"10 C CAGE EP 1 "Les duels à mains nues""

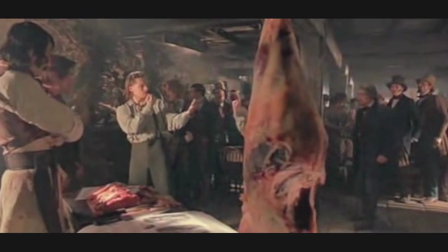pas. J'aime pas quand on comprend rien à ce qui se passe, comme dans ce combat de Gang of New York. Alors ça, c'est le découpage le plus classique d'une scène de baston. Premier coup face cam, et boum, impact sur l'autre plan. Pratique pour éviter les doublures.
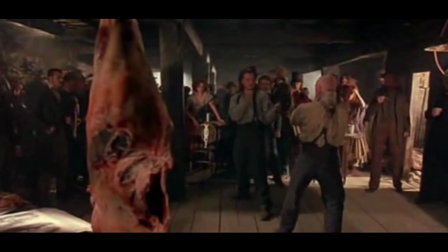Bon, ça encore, c'est pas ce qu'il y a de pire. Là, ça commence à être pas terrible. On voit DiCaprio s'agiter en gros plan, et après on voit rapidement l'adversaire tourner la tête. On comprend, mais je trouve ça moche. Ah, là par contre, je défie quiconque de comprendre ce qui se passe.
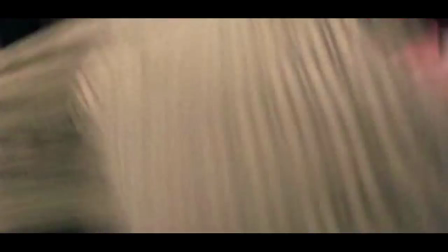C'est moche, on comprend rien, la choré est naze. Le cadrage, découpage, montage, ils aident pas du tout.
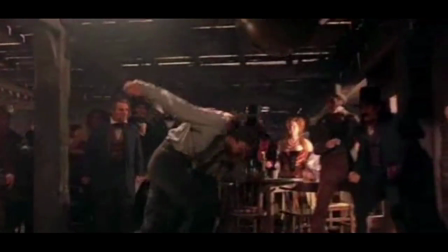Pourtant, on n'est pas dans un nanar, hein. Et ce figurant qui cache l'impact. Et ce coup de genou. Et ce coup de pied, franchement. Ah, et on a le droit de finir sur un coup de pied raté. Un grand classique d'ailleurs.
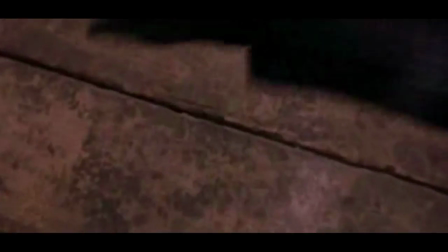Mais là on a quand même plus l'impression d'être dans Evil Dead qu'autre chose. Voilà, ça pour moi c'est un mauvais combat. Moche, pas rythmé, mal filmé. Pour moi il échoue dans tous les critères. Mais ça n'enlève rien à votre talent, monsieur Martin. Après il y a les combats qui ont juste quelques défauts. Comme dans La mémoire dans la peau par exemple. Alors là j'aime pas du tout les cadres. Le mec cadre toujours trop haut. Regardez l'espace qu'il y a au-dessus de la tête des acteurs. Au final, on voit même pas les coups qu'il donne. Bon, et le montage est pas toujours au point. Hein. Là, il balance deux fois le même coup de coude, par exemple.
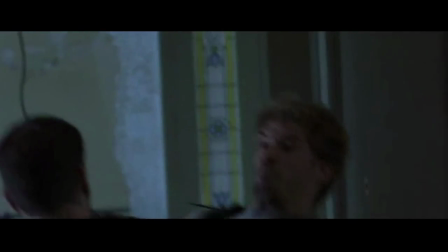Et le montage, il est trop rapide, en plus. On comprend, mais on a aucun mouvement dans son intégralité. C'est confus.
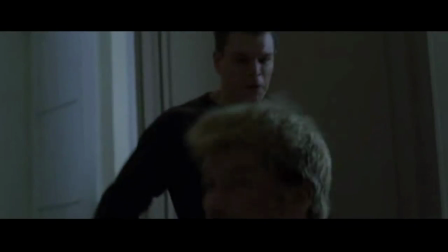Il y a une trop grande cadence de plan pour nous montrer une action simple. Après, pour excuse, ils sont dans un couloir. C'est pas facile de filmer dans un couloir. Le combat n'est pas mauvais, loin de là. Mais je le trouve juste pas très agréable.
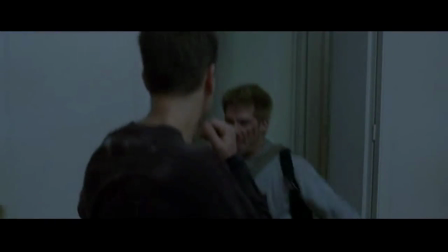Il demande trop d'efforts à l'œil pour vraiment comprendre ce qui se passe. Même en regardant plusieurs fois, j'ai pas compris tous les coups.
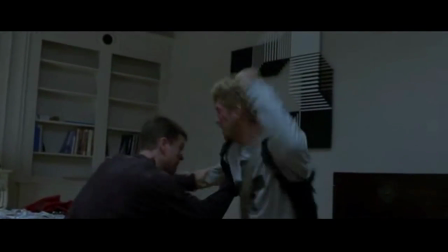C'est dommage. Bon après c'est du Krav Maga, hein. C'est pas fait pour être joli, c'est fait pour être efficace.
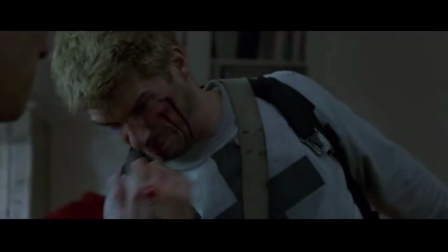Alors certes, ceux qui veulent du réalisme, ils seront servis. Et au passage, ce plan est moche, et en plus il est pas réaliste. Il y a des fois où la scène est belle, mais le combat est un poil naze. Watchmen par exemple. Alors là, on a des moments visuellement très forts. Comme ce moment où le mec le balance à travers la pièce au ralenti.
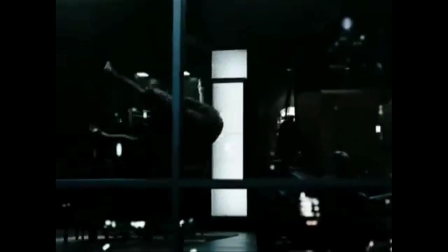Ou encore ce moment où le mec le balance à travers la fenêtre au ralenti.
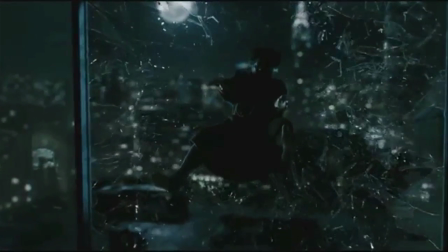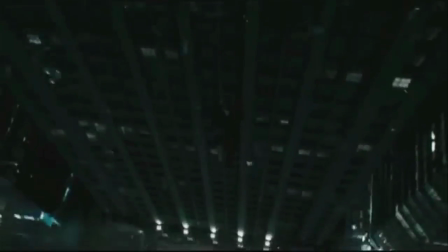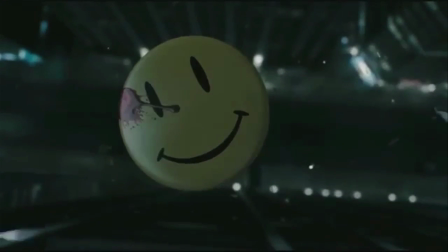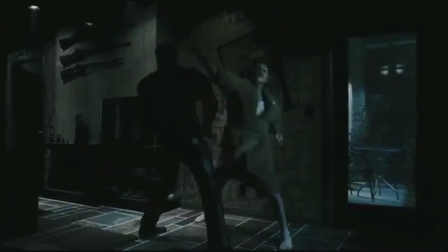Mais le combat lui-même, bah il fait un peu de la peine. Pas très dynamique au niveau des angles utilisés.
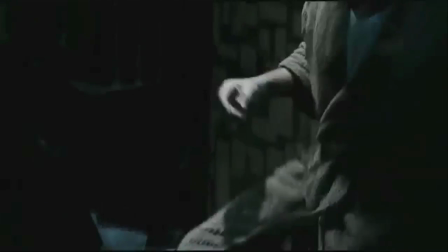Une choré pas folle folle. Et super sombre.
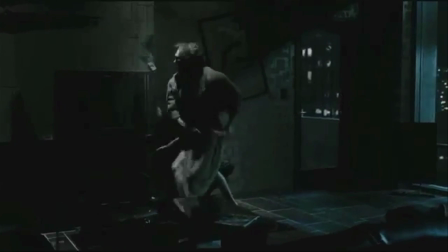J'avais un bon souvenir de ce combat, mais en fait en le re-regardant, j'ai compris que j'aimais plus la scène et l'atmosphère que le combat en lui-même. Sinon, il y a aussi les nanars comme Street Fighter, la légende de Chun-Li.
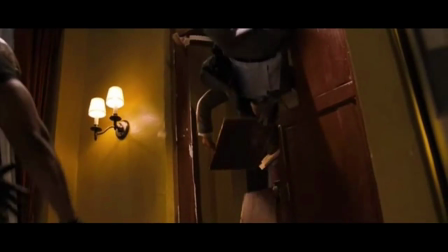Le mec qui jette sur l'autre. Regardez-moi ce décor en carton. Et ce mur tout moche.
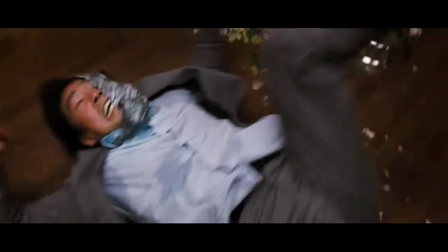Le ralenti pas prévu au tournage. Pas crédible pour un centime. Alors dans les combats que j'ai analysés, il y en a trois qui pour moi ont combiné les éléments dont je parlais avant de la meilleure manière possible. Et tous dans des styles assez différents. Matrix, The Raid et Sherlock Holmes 2.
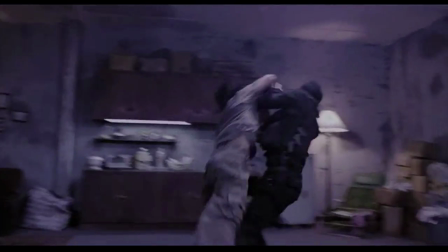Le plus rythmé, The Raid, a un montage super dynamique. Mais il ne dérange jamais, parce que les actions sont toujours extrêmement bien filmées.
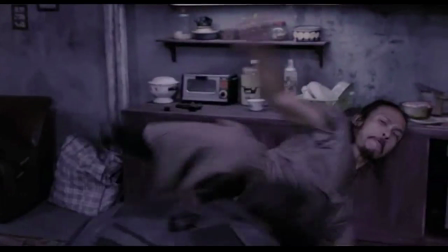On comprend tout. Les plans ont beau ne pas durer plus d'une seconde, c'est parfaitement monté.
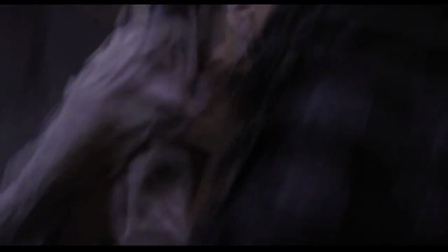On voit les coups en plan large, les impacts en plan serré, les mouvements amples en plan très large.
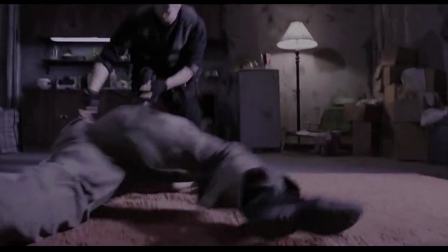Quand les plans se permettent d'être plus longs, là je tire mon chapeau, parce que vraiment c'est magnifique.
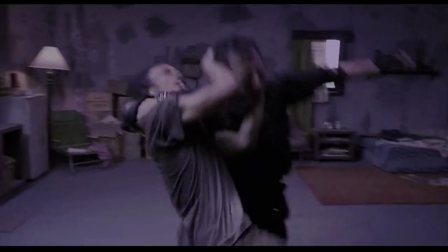Celui-là par exemple. Double coup de genou avec une prise retournée magnifique.
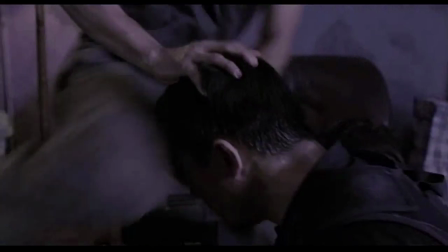Et on enchaîne par un montage de trois plans pour mon coup préféré. Coup de genou avec propulsion sur le mur. Ouch.